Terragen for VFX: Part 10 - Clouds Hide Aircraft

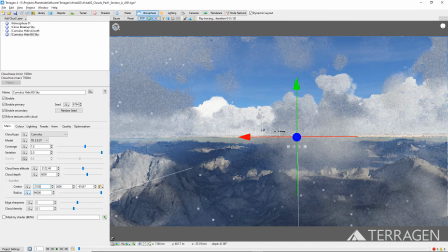[8:32]
We chose a value of 21,851 meters for the x-axis.
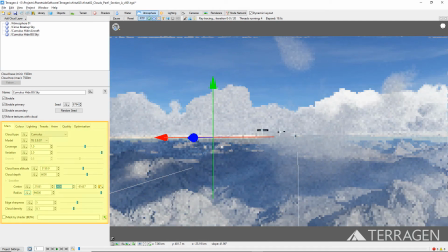[8:37]
Here's our final settings. And a render of where we're at with the two cloud layers in place.
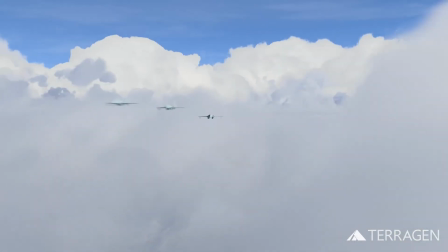[8:43]
As you can see from the render, we now have a dense layer of clouds in the background that covers much of the blue sky and adds visual interest to the shot.
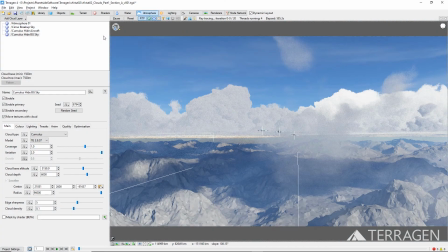[8:54]
Let's conceal most of the visible terrain in the foreground by adding another easy cloud layer. This cloud layer will also provide some additional cloud interest for the three aircraft to fly through. Add another easy cloud preset just as before.
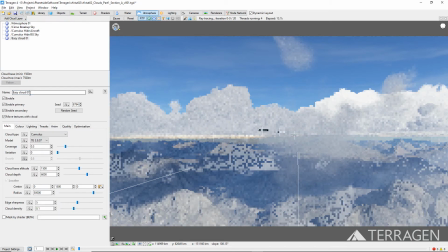And set its altitude and depth similar to that of the other two cloud layers.
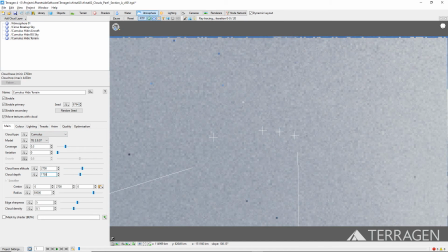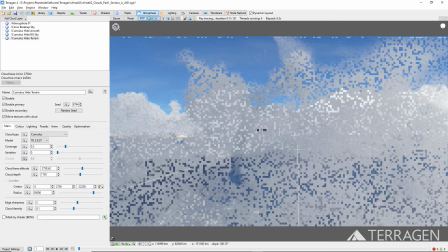[9:24]
We'll position this cloud layer closer to the foreground by setting its center on the z-axis to around negative 22,200 meters,
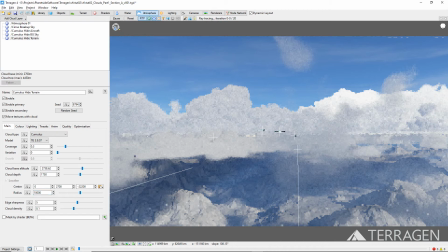[9:33]
and reduce its radius to around 10,000 meters, because we don't want it to extend farther than the cloud layer edge we've already established. Increase the coverage value to 1.
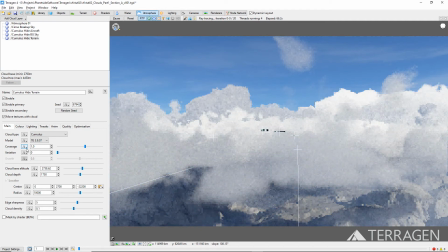[9:47]
And the variation value to 2.
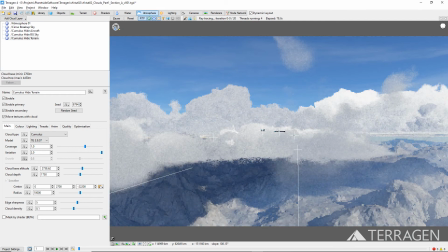Adjust the center X value as needed to create a pleasing composition and hide as much of the foreground terrain as possible.
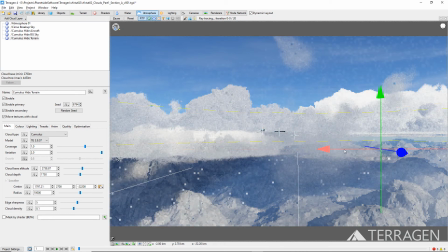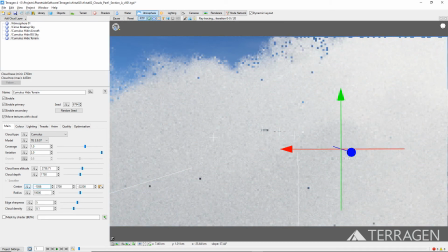[10:10]
we ended up using a value of negative 1,058 meters.
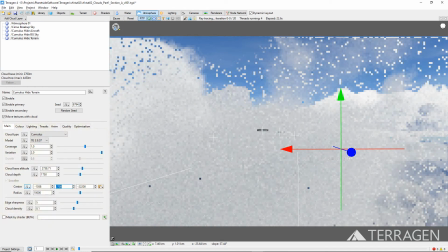[10:14]
Here are our final settings and a render of where we're at in the project so far.
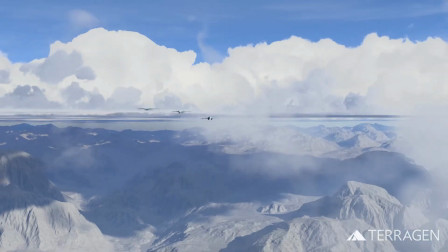[10:19]
As you can see, most of the terrain is hidden from view until the three aircraft break through the cloud layer, just as we wanted.
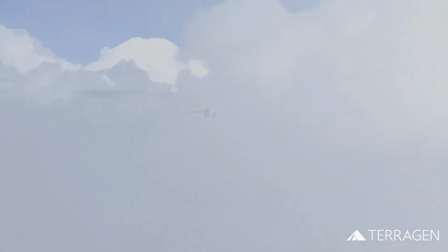[10:27]
To complete the cloud cover that is visible in the first 115 frames of our shot, we'll add one final cloud layer above the rest.
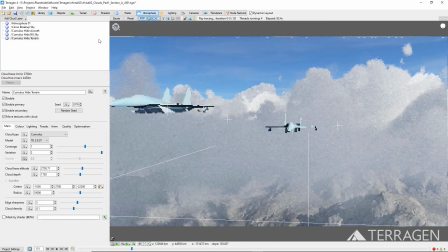[10:35]
Artistically, this will help to hide the small amount of blue sky remaining in the shot and add some parallax between the cloud layers. Since this cloud is higher up in the atmosphere, we'll use a different type of cloud to create some visual variation. Add another easy cloud preset, but this time,
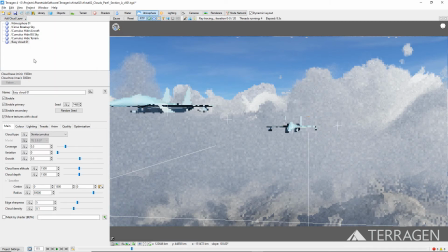[10:51]
choose the low-level stratocumulus preset and rename it to something descriptive like stratocumulus upper atmosphere.
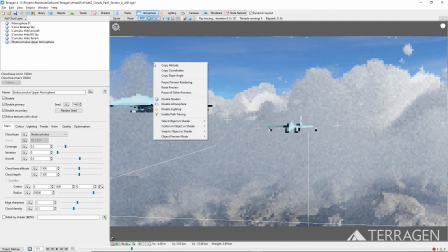[10:59]
We've chosen this preset because its default settings create a fairly thick cloud layer over a wide area. To raise the cloud layer higher in altitude above the other cloud layers, increase the cloud base altitude value to around 3,250 meters. And we can slightly shift the cloud layer's position to the left so it's a bit more visible.
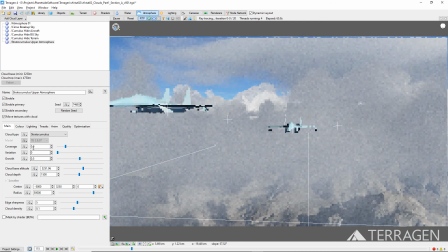[11:19]
We'll also adjust the cloud layer's coverage, variation,
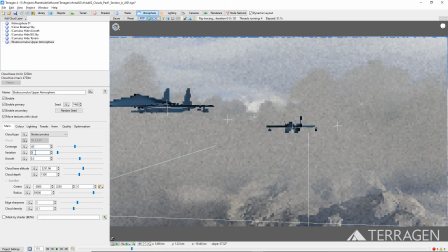[11:22]
and cloud density settings in exactly the same way as we've done with the other cloud layers in our project, until we're happy with the look of them.
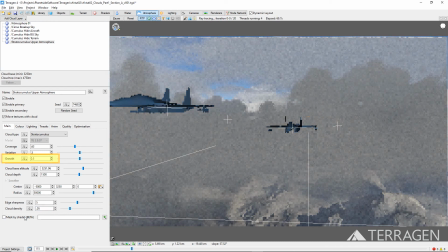[11:33]
This cloud preset has an additional setting called Growth. Adjusting this setting constricts or expands each cloud.
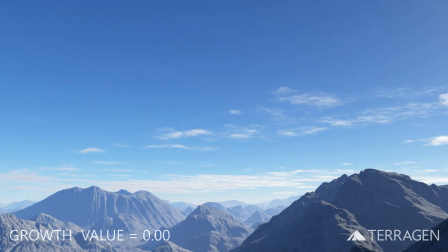[11:40]
As the value is lowered, the clouds appear to evaporate, losing size, and becoming more transparent.
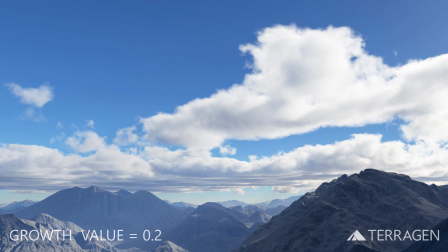[11:47]
Raising the value causes each cloud to expand and become more dense and opaque.
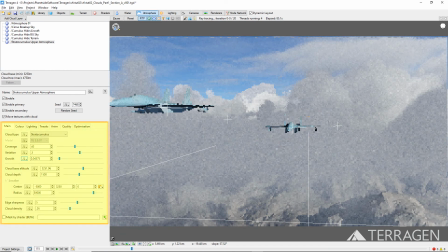[11:54]
Here's the final setting chosen for the stratocumulus cloud layer, and a render showing all of the cloud layers in the scene so far.
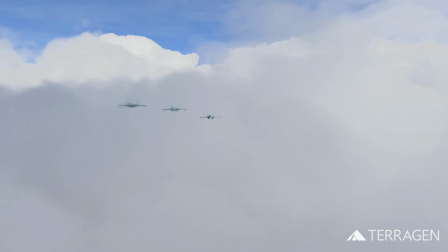[12:02]
As you can see, by building up cloud layers using Terragen's easy cloud presets,
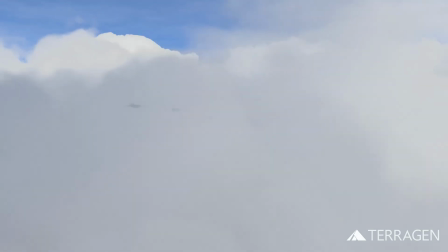[12:07]
we can generate complex and realistic cloud patterns and weather conditions.
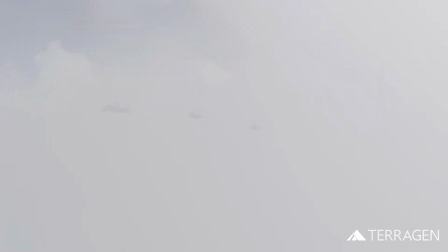[12:12]
In our next video, we'll continue to add new cloud layers to the project, which will form the massive thunderclouds in the sky.
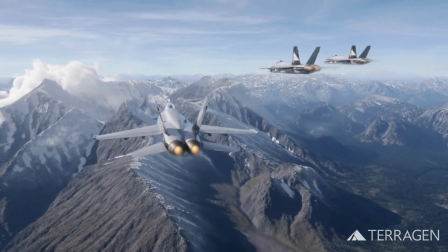[12:20]
We hope you've enjoyed this video and learned something new. Thanks for watching.
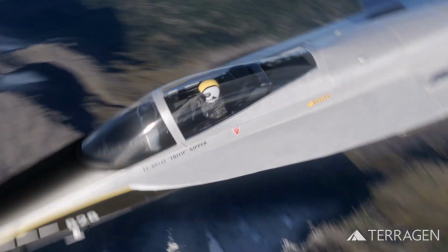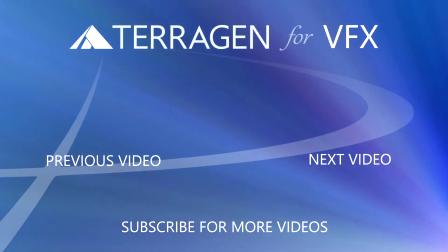[12:33]
Thank you.